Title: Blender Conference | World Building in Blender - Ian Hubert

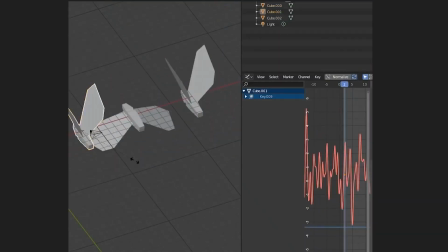[24:54] Duplicate the moth, offset the noise modifier, and again, exactly 6 times. No, I don't care.
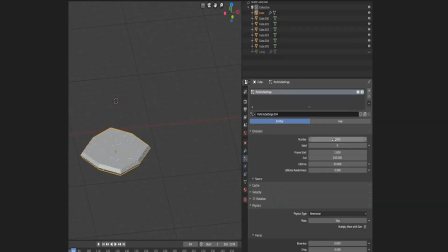[24:59] Make the moths a new collection. Moths! Make an emitter object and give it a particle system. Have all the moths start on the first frame with a good lifetime. Have it render as a collection. Moths. For physics, select Boids. Oh yes! Turn the mass way down. Look at that. But can we teach them to love? Make a lamp.
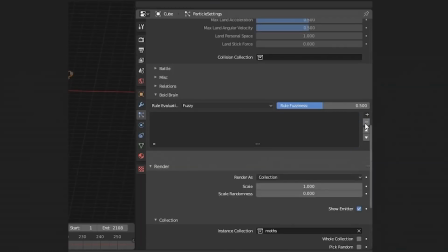[25:16] In the Boyd brain, create only one rule. Follow the leader. Their leader is and shall always be lamp.
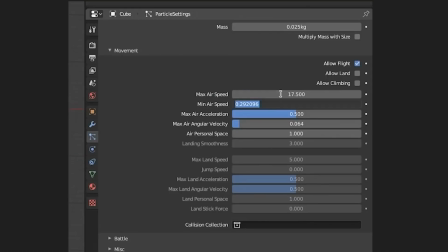[25:22] Tweak a couple settings. It's unavoidable. Mostly mass, max speed, angular velocity, and personal space.
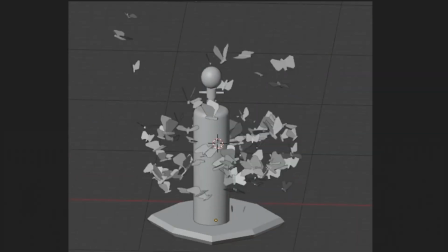[25:27] Oh yeah, it's a pain, but no one gets into moth wrangling for the adrenaline. Hey, check it out.
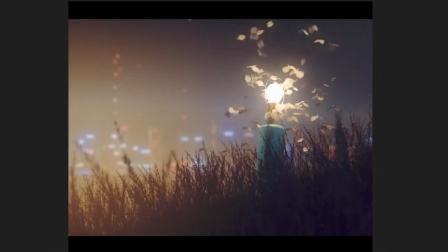[25:32] They like the lamp. Now that you have this, put them anywhere. You can make a lazy scene and add moths, and people will be like, wow, you even added moths.
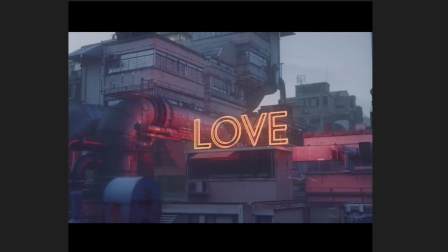[25:38] And you'll be like, yeah, I did, and I taught them to love. Moths add realism to anything.
So that's one of the lazy tutorials, which I kind of just made for fun, but like now that's been seen hundreds of thousands of times, and all these people are like, wow, that makes Blender look really easy. I'm going to download it right now. And it's like, oh, that's not exactly an introductory tutorial, so I spend a lot of time in the YouTube comments just trying to kind of give tech support or direct over to like, donut tutorials and things like that. But like this image right here, it was kind of a throwaway image. I just made it because I needed a demo for the end of the tutorial.
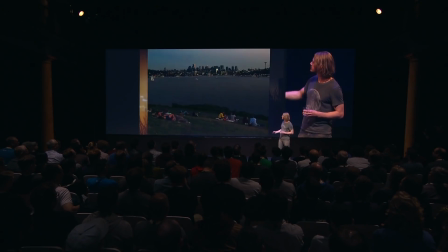[26:18]
But like I had that lamp growing up, and the reason it's on this grassy hill overlooking a city is like I'm trying to channel Gasworks Park, which is this place I spent a lot of like cool summer nights, or conceivably Kiki's Delivery Service. Because that's my girlfriend's favorite movie, and we'll watch that and feel good.
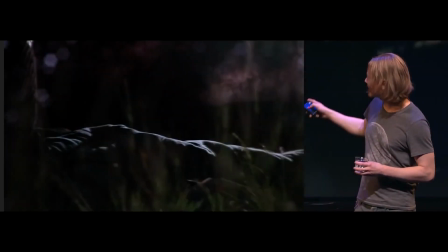[26:33]
And I normally add like camera shake to my shots,
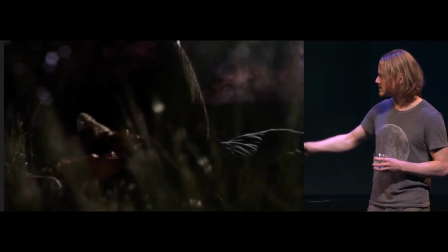[26:35]
but I was remembering the scene I filmed in grass with this cheap handmade dolly that like looked kind of like $1 million, even though it only cost 40.
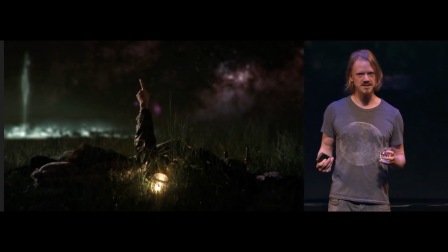[26:42]
And like the depth of field is shallow because like using old 2012 DSLRs, like suddenly you could shoot with like a narrow depth of field, and everybody was like, that's the cinematic look. Now of course we know that was actually the 2012 DSLR YouTube look. And from a technical sense, if you're filming at night, you need to open the aperture to get more light in there. I also, sorry, the slides are. I also made a music video with this exact concept like 4 years ago.
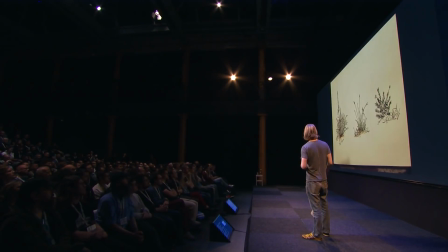[27:06]
Drove across the town, jumped around doing that. The grass, I was obsessed with grass. I was like, I'm gonna draw the grass. I have to capture its grassy essence. And then Blender Guru released the grass essentials, and my soul was like, I am at peace.
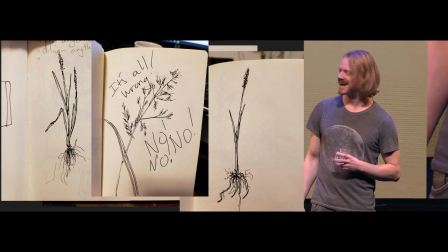[27:19]
And I was like, no, but I didn't do it. And my soul was like, I don't care. And I was like, I kind of wanted to do it, though, and my soul was like, look, kid, this thing is wild rye, uncut. Learn your place. And I was like, oh, hey, all right. The beacons in the background are something I filmed at like my best friend's brother's wedding. And like when I was a kid, my dad worked in radio, and he'd take me out to the transmitter buildings, and I'd wait in the van so the radiation from the transmitter site wouldn't like fry my brain. And I'd sit there and I'd just look up at all these beacons kind of blinking.
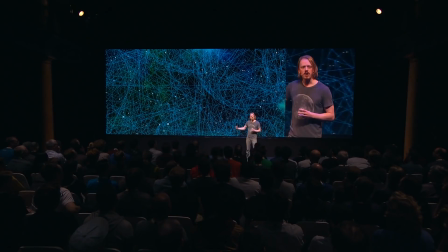[27:47]
And my point is that every experience we've had and all of that all goes into who we are and how we process everything. You are a giant neural network, and that's why I get excited whenever anybody's saying they're going to make a film or art or anything, because they're going to be making something that only they can make. So what if you've never done anything like this? What if you've never done CG or world building or anything like that? I like to get kind of pretentious and be like, yes, I've spent 3 decades observing and making these little lists of the oil on the doors,
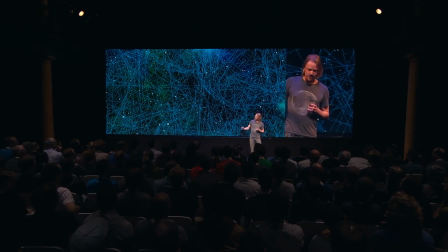[28:15]
but you don't need that if you have really good reference. And it's true.
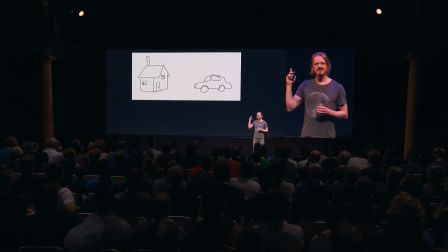[28:21]
Like most of us, when we think of a house or a plane or a car, we have this kind of cartoonish version. And so then when we try to translate into a medium, we try to draw or do it in 3D, we end up with something we're not entirely proud of. And that's because it's an accurate representation of an inaccurate mental concept. Reference straight up bypasses that,
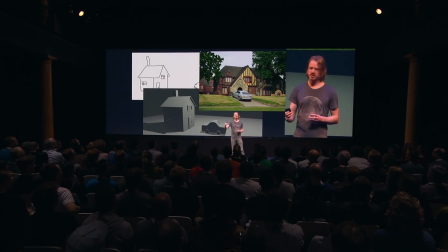[28:40]
and like I know that the translation from observation to mental concept to personal like representation could be that's as good of a definition of art I've ever heard. But there's no reason you can't try to help improve and make more accurate that mental concept. And once you start this process, like once you start thinking in terms of breaking things down in CG for Blender, it starts to kind of take over.